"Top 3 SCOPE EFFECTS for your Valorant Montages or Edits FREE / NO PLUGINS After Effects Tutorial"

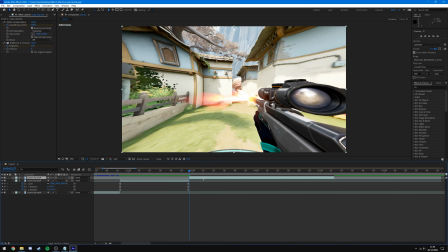I'm gonna whack the brightness up to 100, something like that, keyframe that, and then come across to where I ended the optics and drop that back to 0. And I'm gonna do the same with a Gaussian blur as well, whack that at like 20, keyframe that, go to the end and whack it on 0.
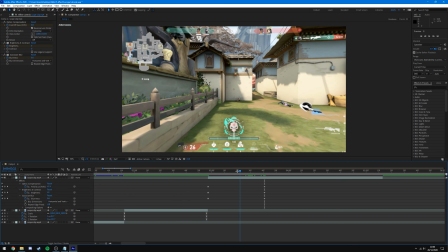And there you go.
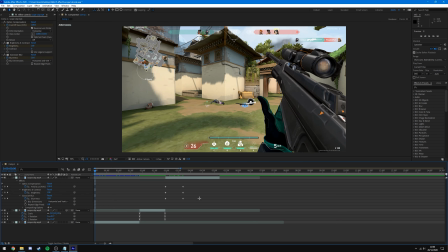So if I quickly play that for you, you'll see the second part when you come out of the scope blends a bit better with the effect in the scope, if that makes any sense. You'll see what I mean.
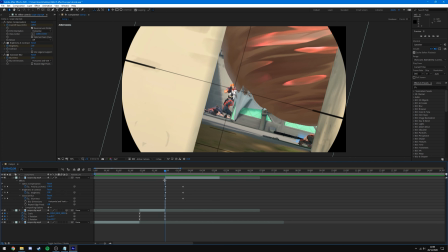So you can see it comes out, and then the almost zoom in here almost matches the clip as you come out.
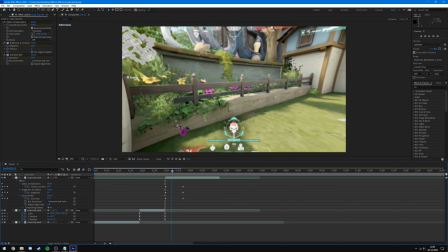You can see it zoomed in and it flashes and then goes back to normal.
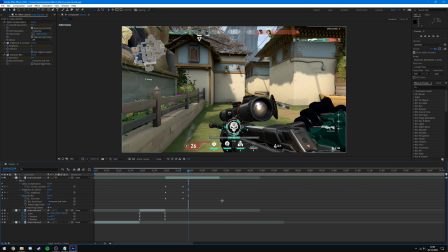So like I said, all of these effects were covered in one of my previous videos, which you can check out with the link in the description, and learn how to use those, because you're going to need them for all of these effects.
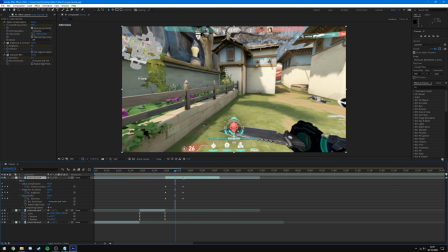And I'm not going to cover them again for the next two effects, I'm just going to leave them as they are. So I recommend you go check out that other video to learn how to use them. And then the last thing I'm going to do is add sound effects, because they are very important to your montages. And I recommend you add sound effects to all 3 of these effects that we're going to do today.
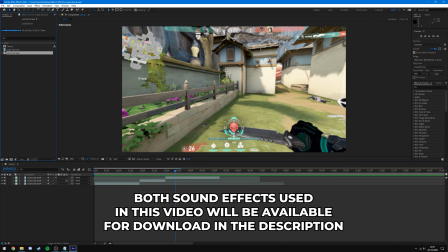So I'm going to drag in a sword like clash sound effect, as well as a bass whoosh, just like that.
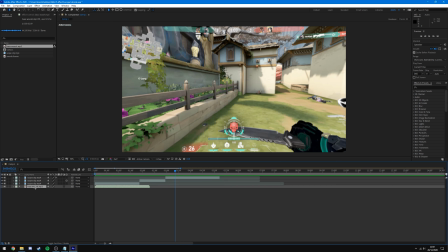So I'm going to drag the bass whoosh onto my timeline, and I'm going to double tap L while selecting the bass whoosh, you see like that, and it's going to bring up the waveform.
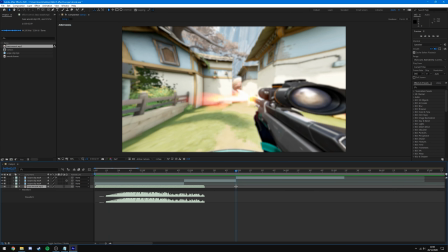So you can see it sort of builds up at this point. So I'm going to go to the end of my clip and have it build up and end about there. And then I'm going to drag the sword sound effect on as well, double tap L on that to see where that starts, and it's basically immediate.
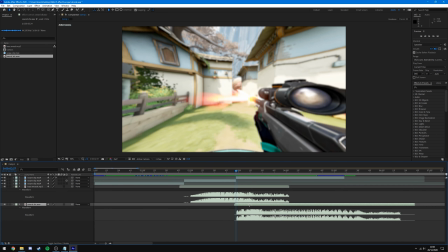So we'll go there and something like that, and we'll see what that sounds like.
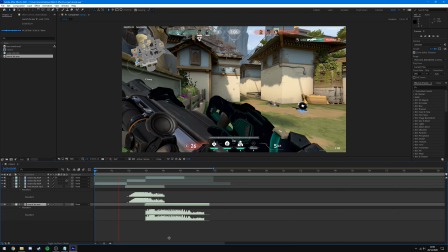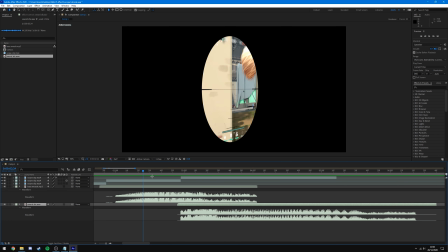Okay, so I've mistimed the whoosh, so I'm gonna drag that forwards to something like that.
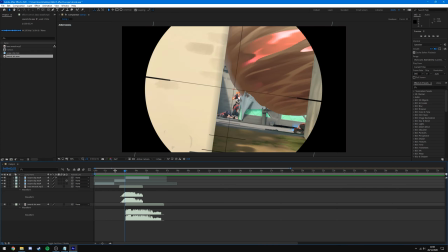We'll see what that sounds like.
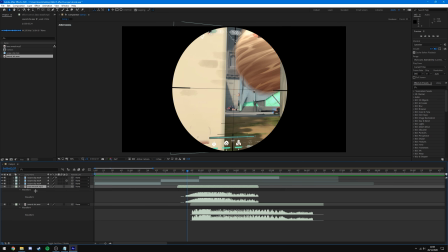And now I'm gonna lower the volume of those both for myself. I'm sure it's probably quieter for you in the video, but it's hurting my ears with how loud it is. So I'm gonna drop them both down to minus 10. You'll also have music in your montage, no doubt.
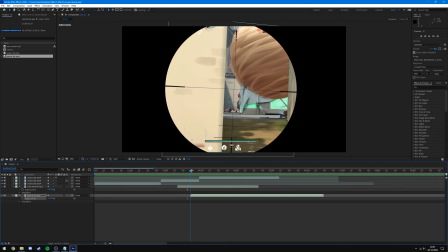So you're going to want these to not, you know, overpower the music, but just be there as part of the montage.
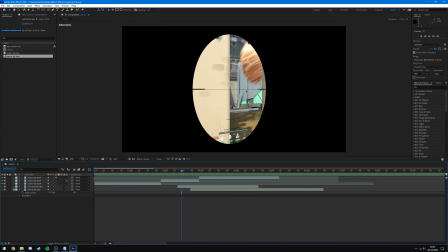So if I play this through, you'll see it just adds a bit more impact to the kill.
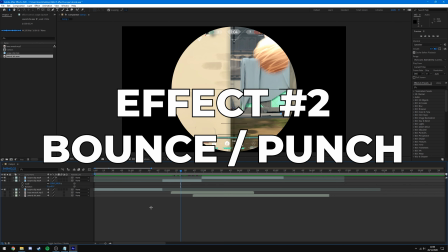And now we'll move on to the next effect. Okay, so for the next effect, this is going to be a super smooth zoom out and then immediate zoom back in again.
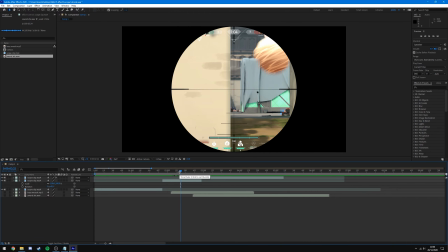So it almost looks like it's punching through the screen. And essentially to start that, just like with the previous one, you're going to want to mask the outline of your scope. I've left the mask from the previous one on there. If you don't know how to do the mask, I'm assuming you've skipped through the video.
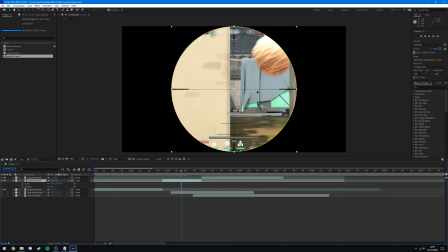Just copy from how I did it for the first effect. It's exactly the same, just the ellipse tool. And then for this, it's super simple. All we want to do is mess around with the scale. So I'm going to start off with my scale at 100 and keyframe it. I'm then going to go to about midway through the clip, which is where it's going to be zoomed all the way out.
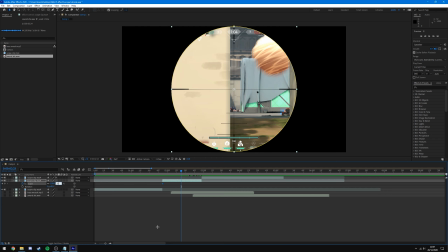And I'm going to change my zoom value to about 25, yep, something like that, and come to the end.
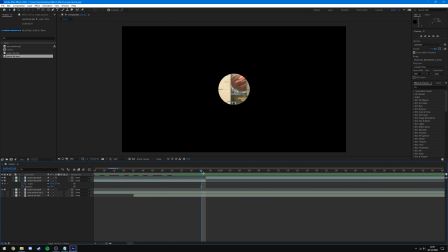I'm gonna, on the last frame just before it goes to the second clip, I'm gonna zoom back in,
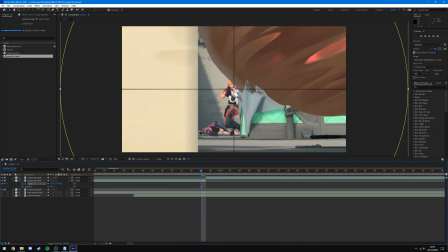and we want this to be quite big, so I'm thinking something like, we'll go for that, something like 212. I think that looks all right. So you'll see it zooms in and then zooms back out and then into the clip.
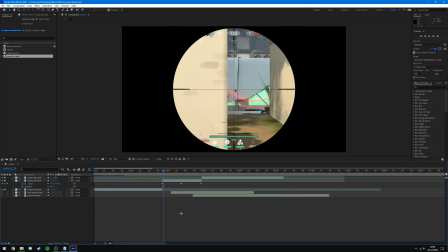So you'll see before we do any graph editing, this is what it looks like.
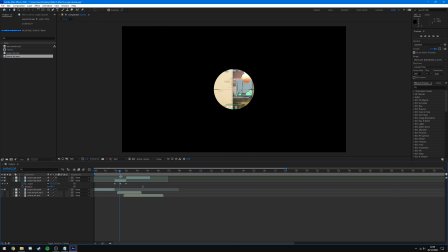You can see it's all right, but the timing's definitely off, and we're going to sort that now.
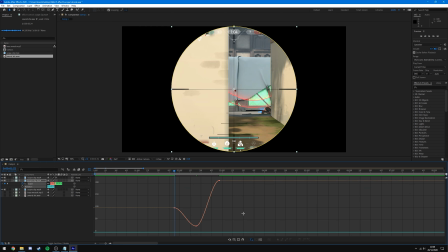So I'm going to select all the keyframes, press F9, straight into the graph editor, and I'm going to almost make like a U shape. So I'm going to bring this one directly down like this, and I'm going to bring this one directly down like this to make sort of this U shape, just like that. And now when I play that back,
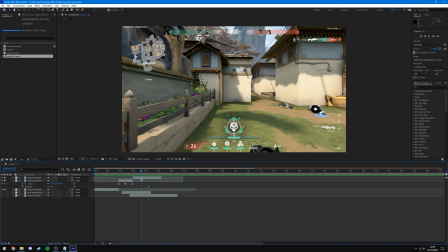you see that looks a lot better than how it did before. I think this clip's slightly too long, so I'm going to come to about here.
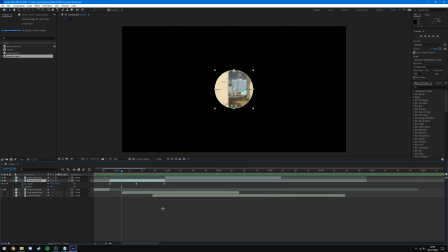I'm going to cut it, so just like that.